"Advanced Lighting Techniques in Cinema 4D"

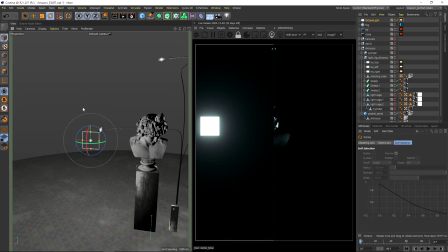So now I have an area light in my scene. I just rotated 90.
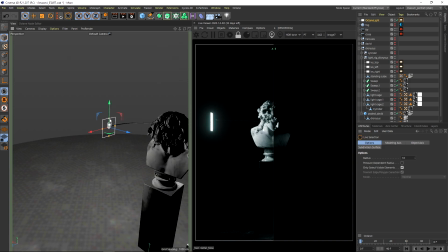Let's just place it where I have the IES light. Okay I just make it similar in size here.
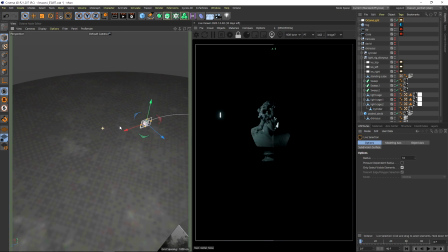Okay the position is a little bit off so let me just put it here and let me just show you how boring this area light looks. Okay so I think this one needs to be a bit brighter. Let's put it to 300. Actually it looks quite good but you can see the IES light is way more directional and you can be way more specific with this one.
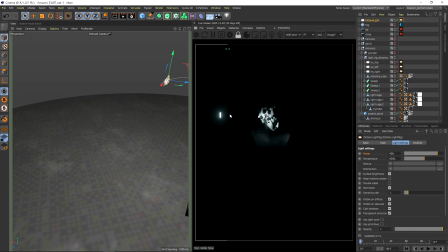So the light falloff is really concentrated on this area while the area light is lighting everything here okay.
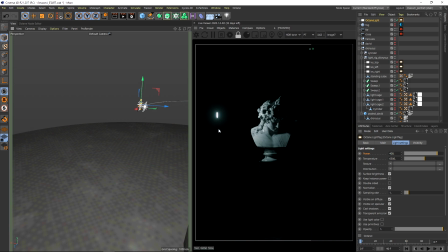It is even going to the floor here and actually the area light is going in a 180 degree angle from here okay. So therefore you will get a more boring overall light which has its scenario so often I really like to use area lights but in this case I want to go with the IES light.
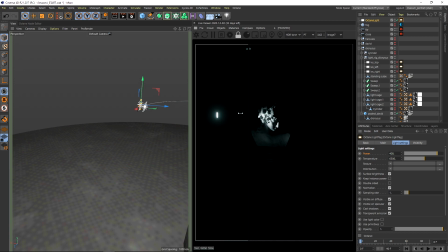So let me just show you once more the IES light really concentrated here and this is just way better for art direction and to be really specific with it. So let me just finally show you how I set up this beautiful IES light.
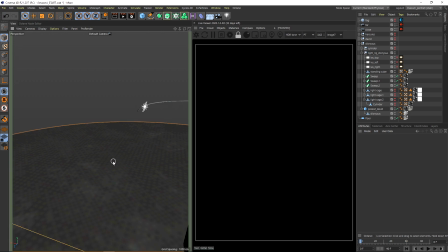All right so I deactivated all my light, perfect darkness here and now it is time to go to the magic button.
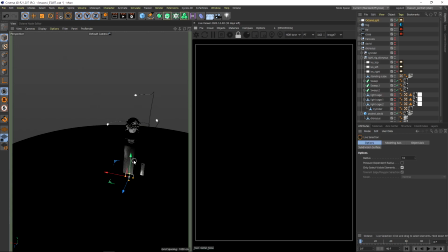It's called Octane IES light. that came with a surprise, right? So you weren't suspecting that.
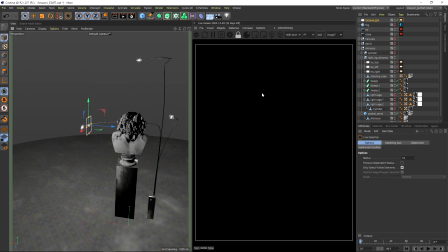Rotate this light here. All right, so you can see nothing here, but let's just go into the light. Let's go to distribution image texture. And inside of it, this box is asking for a file name IES.
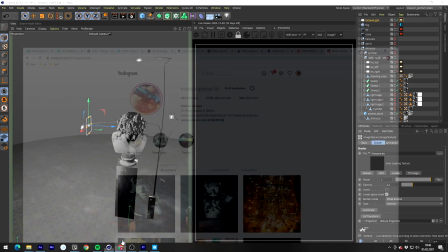All right, and I already showed you the IES that I like to use. So do I have it here?
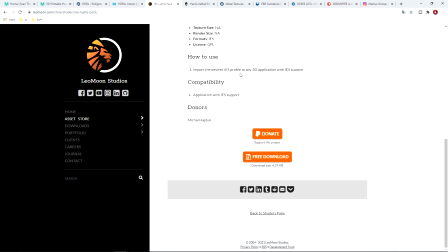Yes. Download this pack, send them a big thank you or donate something.
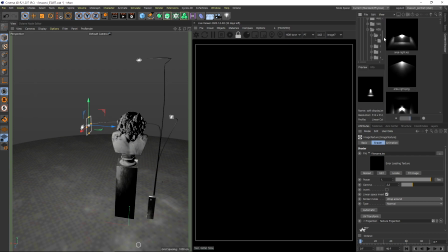And then just be sure to go to your content browser, navigate in the hierarchy to your place on your hard drive. Okay. And inside of it, you will have this crazy cool IES files. Also PNGs, we don't really need them.
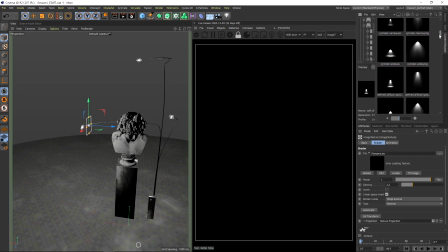So maybe I should just kill them. But for now you can see, you have a really nice selection of IES slides and maybe we just try something. So how about this one, defined diffuse, just put it there, say none. So all right, I already like this one way better than the area light with the 180 degree falloff.
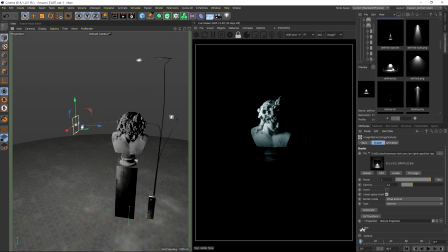So you can see now the light is coming out with a certain direction and I think this is just amazing. All right so maybe let's try another one. So go for the star IES light and I think this one will be a bit crazy. Now you can't see it here but of course the light falloff will also put something on the floor and stuff but I want to have something more directional.
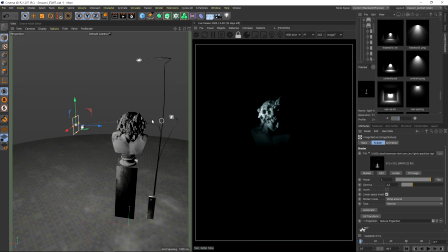So let's try the tight focused. All right and I think this one is fitting perfectly for our scene. So you can already see the IES light is working nicely in the scene. Maybe one more thing about IES lights.
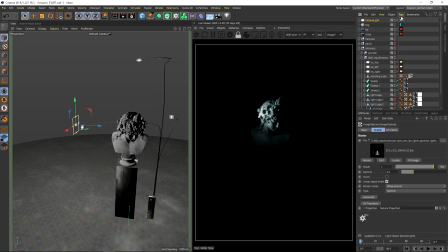They have this beautiful pattern inside of it and to really get this pattern in your scene it is best habit to make your IES light really small.
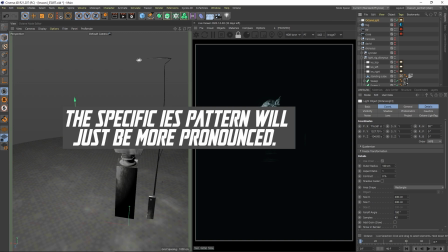All right. So this one is 200 by 200. Therefore you won't see anything of the pattern.
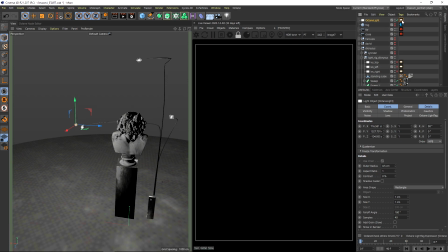So I would suggest to put this one to one by one. Now go into your IES light and maybe get rid of surface brightness. Now it is strong again and you can see the shadow is already way more focused here so let me just make this one stronger.
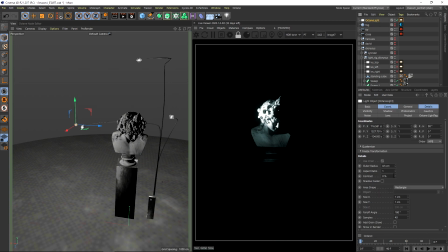So just check how sharp the shadow is here in comparison to let me just go to store the render buffer make it back to 100 by 100 for example and you can see now it is getting more soft. Let's put it to 500 by 500 and now it is really diffuse all right. So whatever you need in your scene.
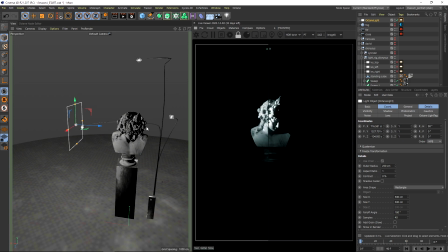Just be sure you adjust the light size and therefore you will have influence on the shadow quality. Okay now I just put this one back to one by one and maybe I will just show you how you can really see this pattern better.
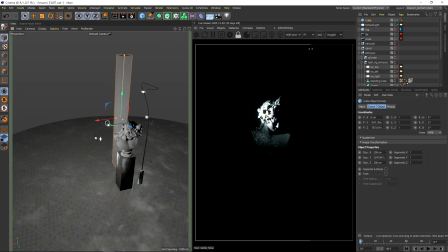So let me just put a wall back here for example. Let's make it bigger. Let's put this cube maybe here. I don't know.